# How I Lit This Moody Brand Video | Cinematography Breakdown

Welcome to the channel. My name is Matt Atiyah, and today I'm going to be breaking down the lighting of this brand video I shot.
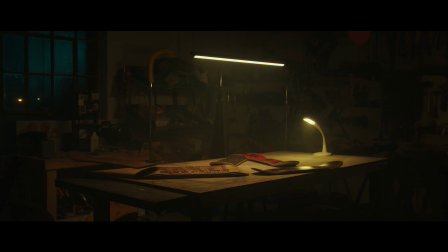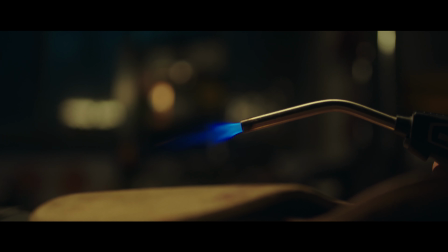So that's just a taste of the final video, which you can watch at the end.
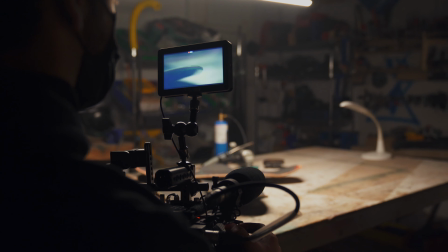0:26 In most instances, you want complete control over the lighting, which is why we chose to film at night, so the sun wasn't giving us any inconsistency in our lighting, as well as turning off the existing lighting in the location.
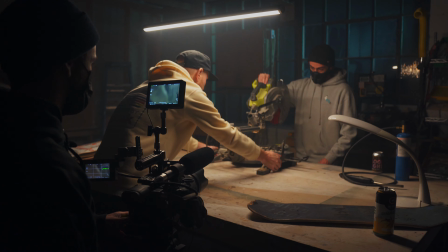0:38 That gives us a complete blank canvas. This was a three-person crew, and I knew I had to keep the lighting very simple, so we had one aperture 300D and four Astera tubes.
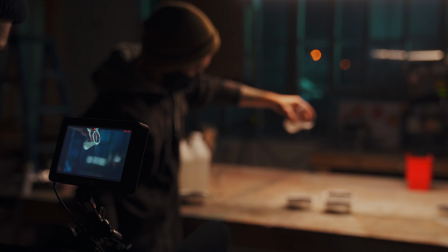0:48 And we knew we wanted to get a dark and moody look. I was initially thinking to rig our aperture light above, creating a softbox, but we didn't have the right tools for that,
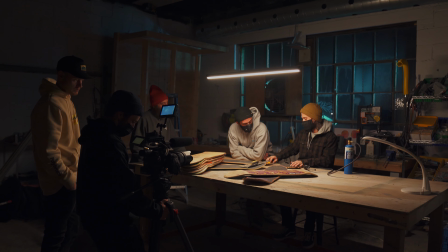0:57 so instead we took a much simpler approach, which was taking some fishing wire,
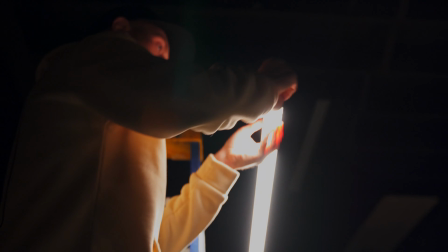1:01 tying it off above, and then putting it around our Astera tube, which created our key light as well as an existing practical. I like the look of this, and to take things one step further, I took my 300D with the Fresnel mount and a cyan gel,
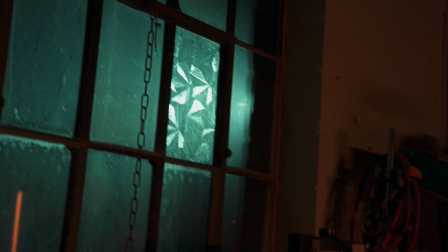1:15 and I raked it along the back windows outside, creating some color contrast and separating our subject from the back window. When utilizing a top light, it always creates a pool of light, and it's always best to stick on the outside of that pool of light because that's going to create shadow and interest.
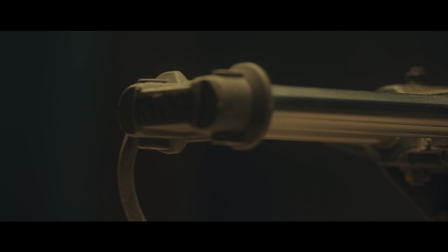1:32 As opposed to being on the inside of the circle, things aren't going to be as interesting and it's going to be a lot flatter. I always like lighting for our widest shot first because whenever you're going in for close-ups after that, it makes things a lot easier and all you need to do is make some minor adjustments.
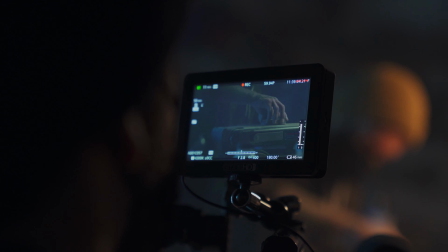1:48 In our case, all I needed to do was take another Astera tube and turn it to the same color that our exterior light is and just adding it a little bit as a backlight. I like shooting into the L of the room because that gives us the most depth in three dimension.
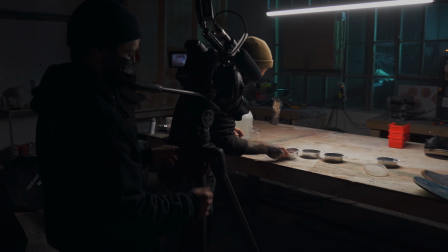2:02 What I mean by that is the corner of the room, as you could see here. This was shot on my C200 using the 18-35 and the 50-100. And I chose to shoot at ISO 200 because that would give us a lot cleaner shadows.